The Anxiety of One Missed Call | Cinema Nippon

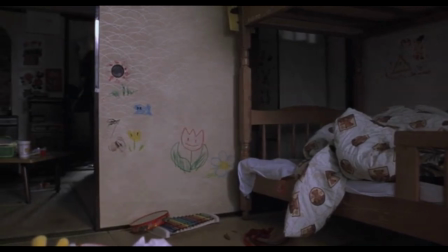4:30 As Yumi and Detective Yamashita find, it turns out this is all related to a young girl named Mimiko Mizunima,
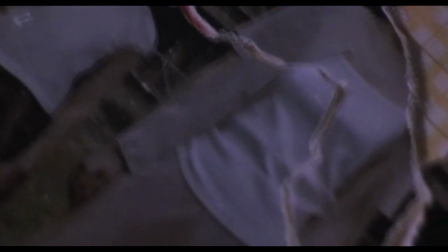4:36 who died of an asthma attack thanks to a neglectful mother.
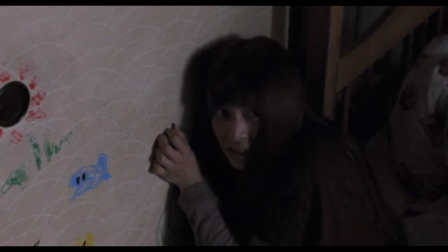4:40 Yumi, having been abused by her own mother, sees her own struggle in Mimiko's story and feels sympathy for the child.
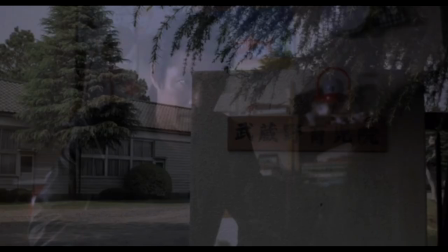4:48 As fate would have it however, the 11th hour twist shows that Mimiko wasn't abused.
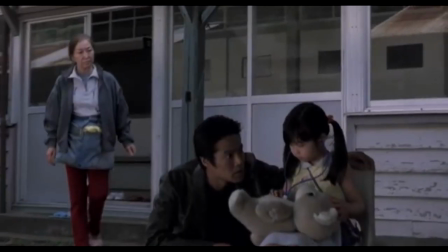4:53 She was actually abusing her younger sister, Nanako.
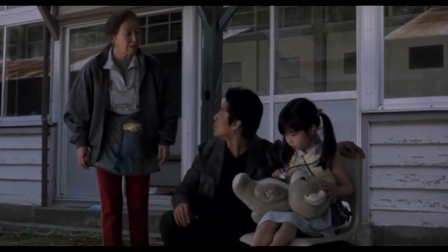4:57 Nanako is still alive, and helps us learn that she was always given candy by Mimiko so she wouldn't complain to their mother.
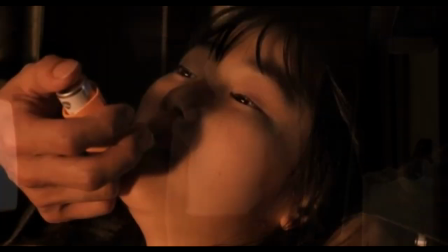5:04 Mimiko did have asthma attacks whenever she would hurt Nanako, which helped to distract from her abuse of her younger sister.
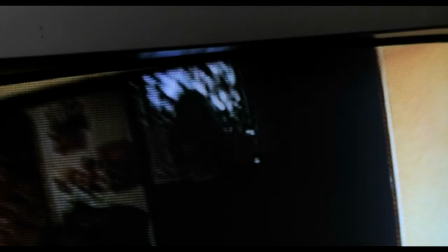5:12 Once their mother learned the truth, she rushed Nanako to the hospital, leaving Mimiko to die of an attack alone at home.
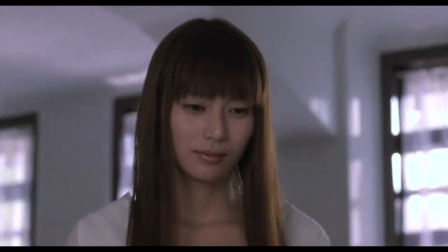5:18 The film ends with Yumi and Detective Yamashita implied to be taking on the roles of Mimiko and Nanako, the abuser and the abused,
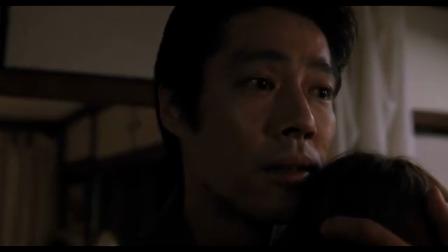5:27 almost as though they have become possessed, or else they've simply fallen into the pre-existing roles established by the two young girls.
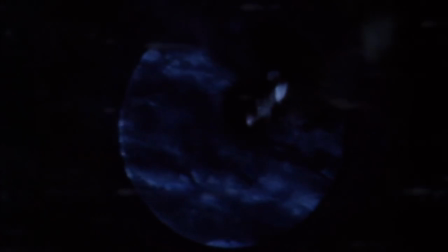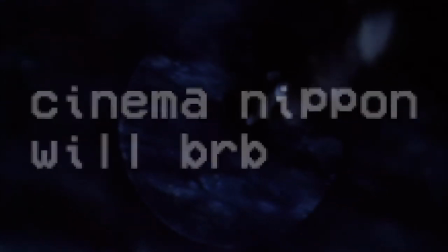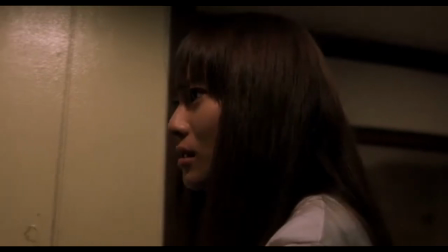5:45 From that description, you likely noted some similarities with other movies of this period.
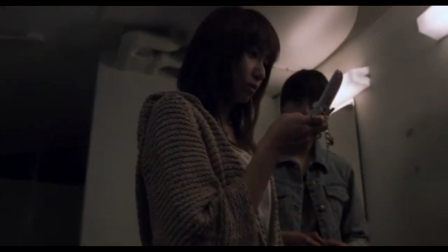5:50 The infection which spreads through electronic equipment, the premonitions or warnings of one's own death,
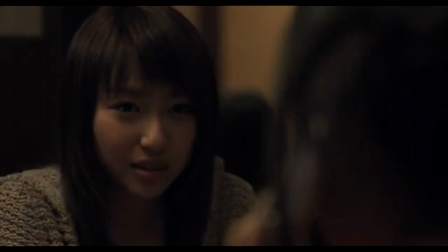5:56 the idea of these abuses becoming cyclical, and so on.
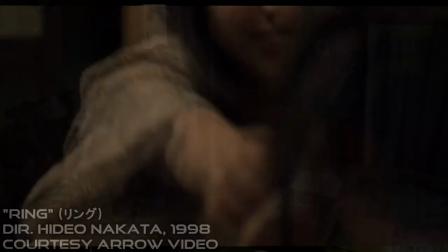6:01 All of these are elements which can be found in earlier films which may be described as J-horror, particularly the grandmama of them all.
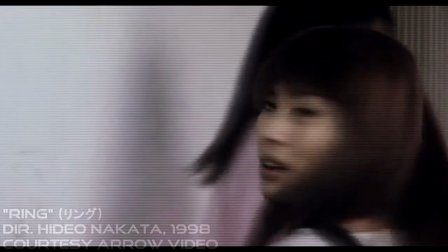6:09 What we mean to say here is that One Missed Call plays like an updated derivative of Ring,
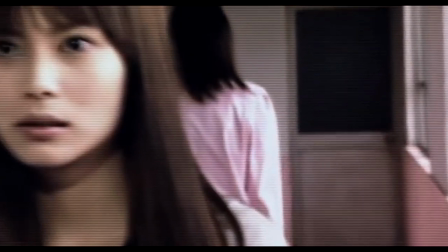6:13 and if you only replace the videotape with a phone call and modify the time window where someone gets to keep living,
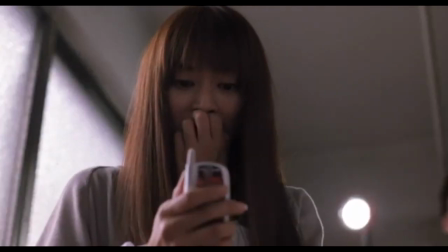6:18 you get the general idea of this series. In fact, upon the initial release of One Missed Call,
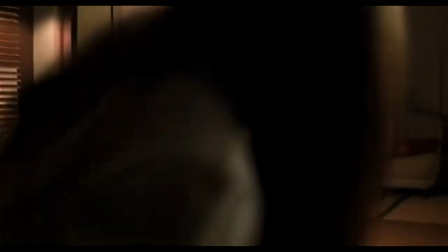6:24 some reviewers in the English-speaking world were particularly harsh on this point, calling it derivative to the point of parody.
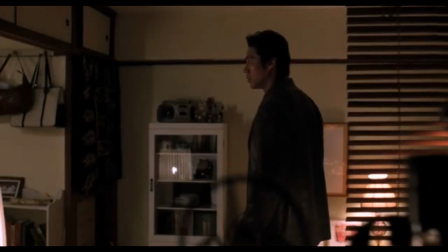6:31 Too many films like this had been released too quickly, and they had hit a point of burnout.
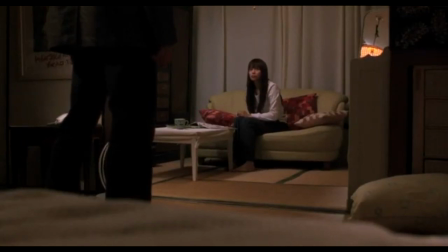6:36 Some differences appear when we compare One Missed Call to Ring and its progeny.
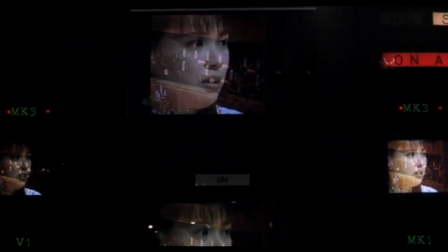6:42 The virus in this case is something like a possession accompanied with premonition.
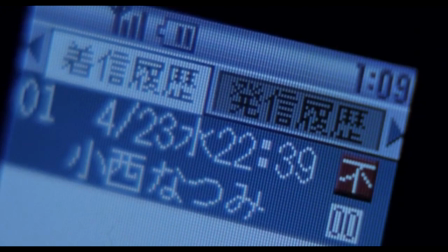6:47 The haunted voicemails point those affected toward their doom, using their own words rather than a declarative statement that they have seven days.
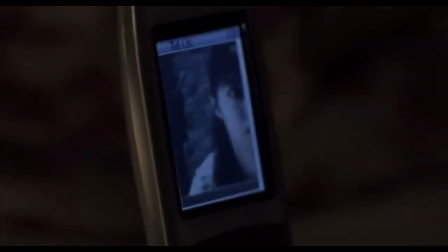6:56 This might seem like a minor difference, but several other stylistic changes bring One Missed Call into its own.
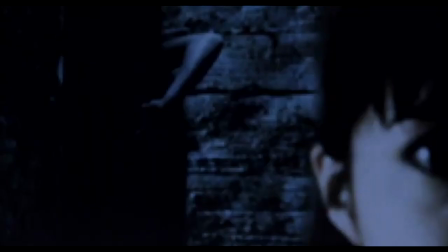7:02 This film is noticeably gorier than many other J-horror films. But why wouldn't it be?
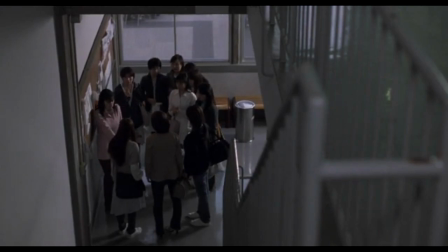7:07 It's trademark miyake, to be honest.
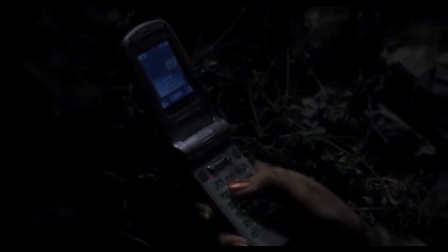7:09 In the opening of the film, a severed arm flies by the camera, separated from its owner, yet with its hand still dialing a phone so it can send its voicemail back in time.
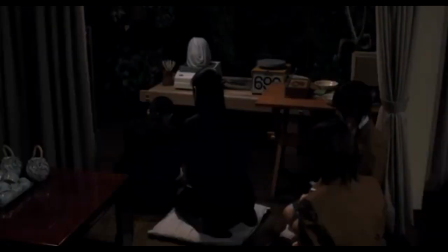7:18 This type of cartoonish violence populates the film, giving it a unique baseline compared with Ring.
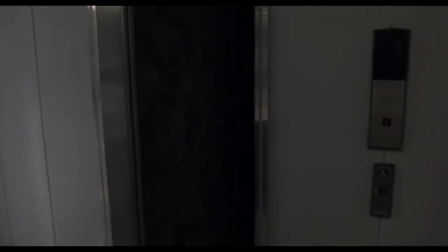7:24 What's more, One Missed Call possesses more social settings than the Ring series. It takes place in cafes, in schools, and during the daytime.
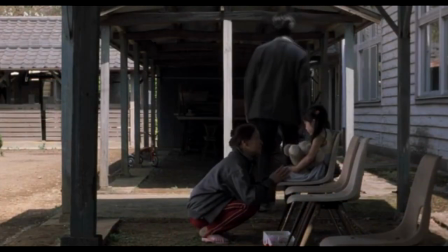7:33 Here, the horror isn't that Mimico might be following our characters throughout the entire proceedings.
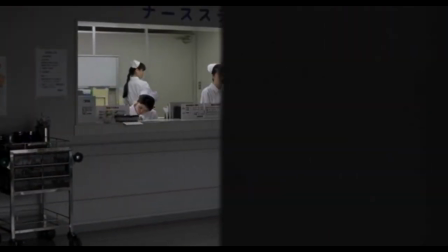7:38 We know when they'll die and what it will sound like, meaning that the intervening days are spent in existential dread, with our characters being dead people walking.
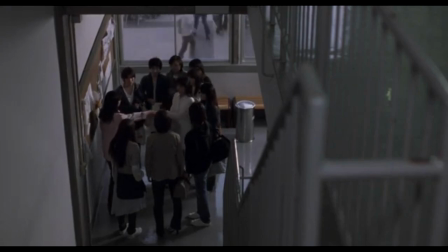7:47 This makes the social, daytime elements of the film stark, where we see one dead person walking amongst and interacting with tons of the living.
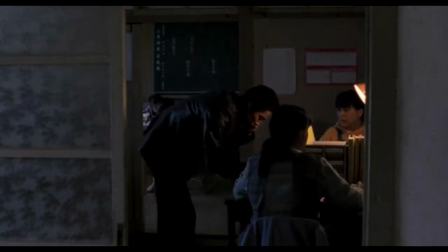7:55 By contrast, nighttime events and settings are presented as lonely and desolate. We get the sense here that our characters are truly lost in the dark. They find themselves lost in the city they should know well.
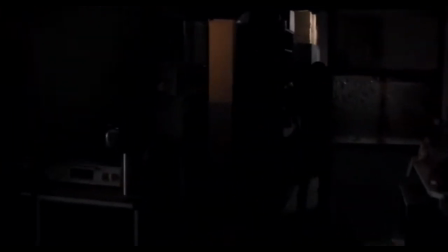8:06 This style of presentation gives us a stark contrast between the two settings, offering a surprising depth to the horror on an atmospheric level.
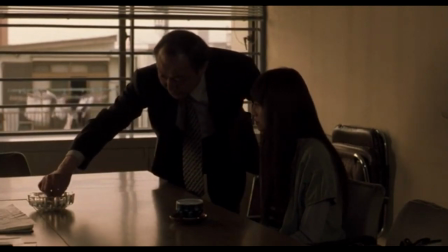8:15 Beyond these stylistic choices, One Missed Call explores the phenomenon of cyclical abuse using the paranormal as a metaphor.
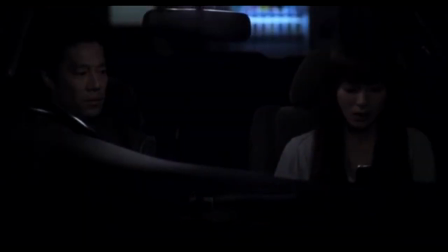8:24 We're shown direct parallels between two pairs of characters, Mimiko and her mother, and Yumi and her mother. Yumi initially feels a sense of empathy for Mimiko, assuming that her mother was truly abusive to her.